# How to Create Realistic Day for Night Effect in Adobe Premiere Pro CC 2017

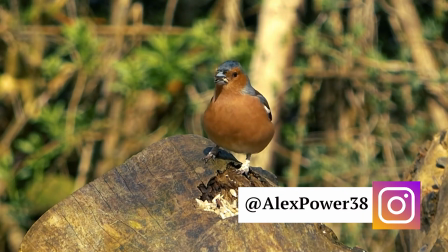(0:00)
Hey, this is Alex Power, and in today's tutorial, I will teach you how to create a realistic
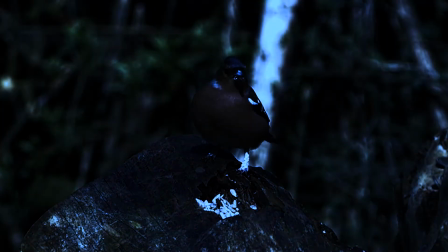(0:06)
day-to-night effect in Adobe Premiere Pro CC 2017.
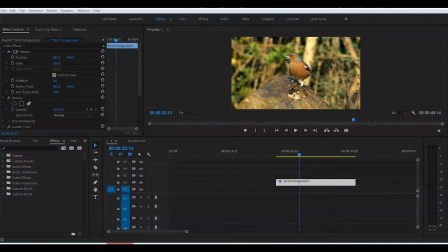(0:12)
Let's get started. First thing you need to realize that this kind of effect won't work for all types of footage. So before you even start filming, keep in mind that you don't want to expose sky or sun
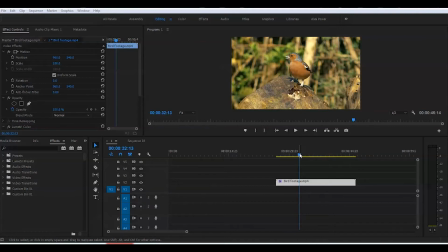(0:28)
in any of your clips when you wanted to convert day to night. That would be really hard because the sky during the day is blue and at night it's black with the stars or maybe a moon, you know, and it looks totally different.
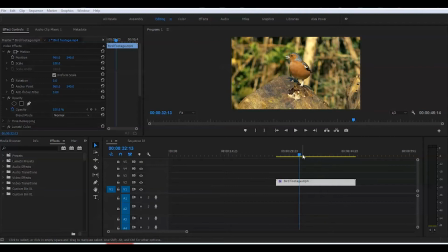(0:44)
We wanted to stay realistic, and for that we just use some footage that is not involving a sky. So this is the footage of a bird here.
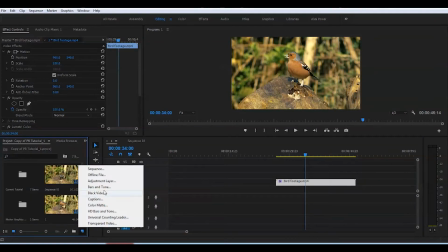(0:53)
For the first step, I will create an adjustment layer, and I will grab this adjustment layer, put right on top of the footage.
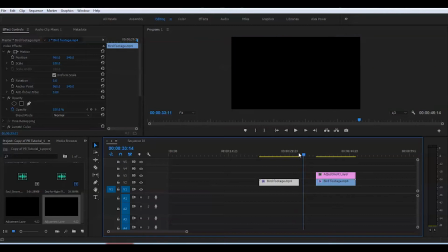(1:01)
Just go about halfway. This is the first part of the clip during the day,
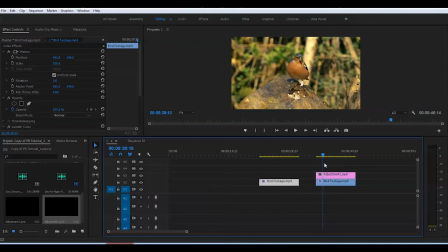(1:07)
and this is the second part of the clip that we're gonna convert to night, that you can see the difference. You can of course apply your effect straight to the clip, but I just like doing it with an adjustment layer. Next, I will go to the effects and I will type in day for night,
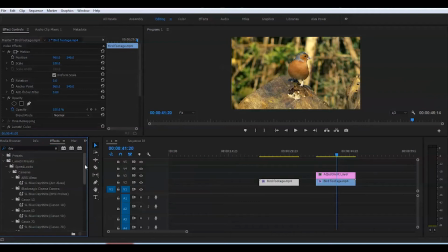(1:26)
and when you will see under speed looks here and under cameras, you will see all sorts of different types of day for night for different cameras. So make sure it's matching to your camera. That would be easier for you to work. This thing unfortunately doesn't work like a magic wand.
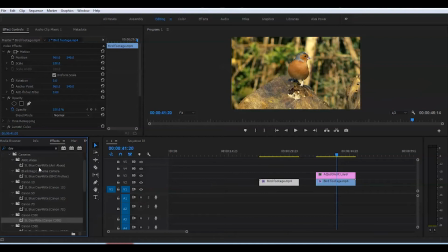(1:43)
You can just drop it on top of the clip or an adjustment layer. It won't turn your footage right away into a night. This is just a good way to start. And this particular clip was shot on Canon C300.
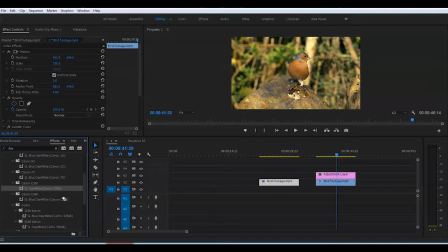(2:00)
I will grab this and I will put this right onto the adjustment layer. As you can see, certain parts of the clip turn to blue. It's not even close to the night. But that's how it is usually under the moonshine.
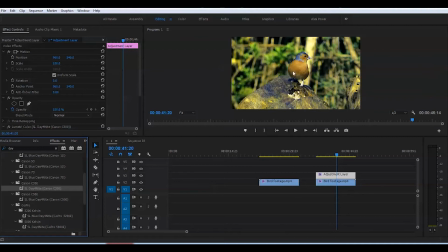(2:13)
It's totally different from the sunshine. So basically what this base preset gives you, it gives you a reflection. I will change the exposure, I will do different tweaks, but this thing, it's really hard to achieve.
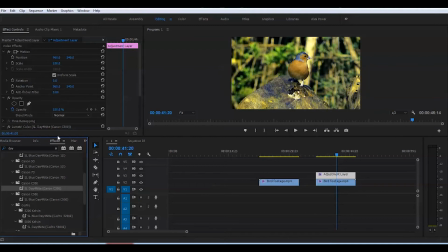(2:28)
So let's take a look. Go to luminosity colors here, and it's more yellow colors here in the footage. And then when we go turn on the luminosity colors, it brings the blacks here on the back, which is pretty good. And it gives some bluish color to some parts, which is really nice.
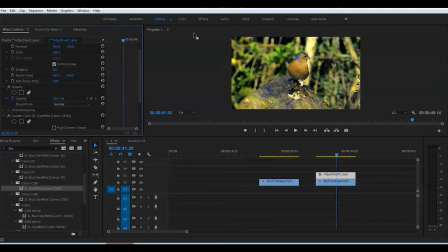(2:47)
So next step, I will go to color tab here on the top, go to the basic correction.
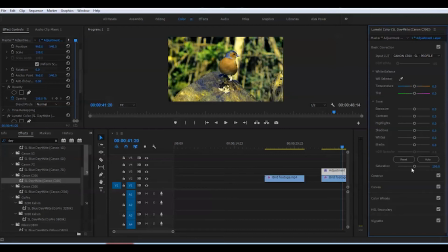(2:54)
Here I would like to get the saturation down, because at night definitely lots of things are not that saturated like during the day. I will just bring the saturation a little bit down to make it more realistic.
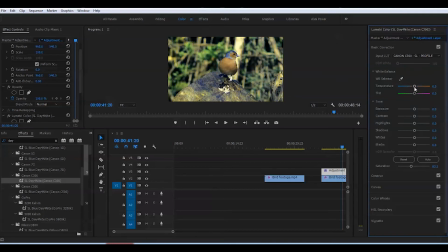(3:08)
And second thing, I'll bring more blue color into the scene, and definitely the exposure will go down.
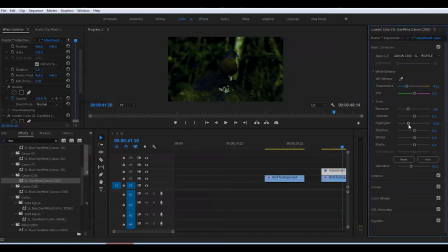(3:15)
And I will put the highlights down a tiny bit, and the shadows need to go down too. Depends on what your footage looks like, you will be able to play with the settings and see for yourself.
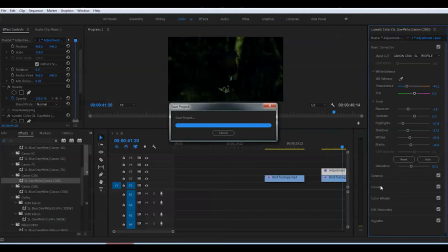(3:31)
In addition to that, if you go to curves, we can play with the curve here to make final adjustments.
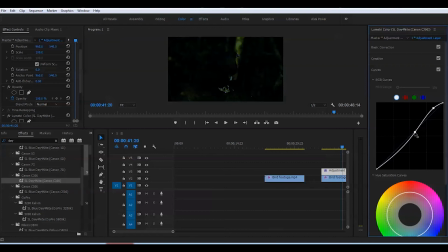(3:38)
That would be more realistic to see reflection on some white parts, like the bird's legs here and this little seeds here. And that's pretty much it. You can tweak this more, but I would rather to keep this way.
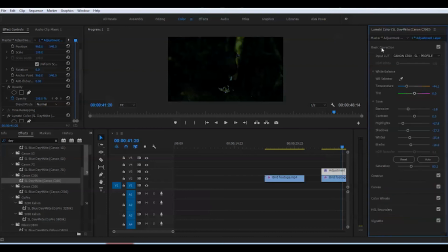(3:53)
Go to back to the basic correction and, you know, adjust the settings accordingly. I will go back to editing. I'll combine these two clips.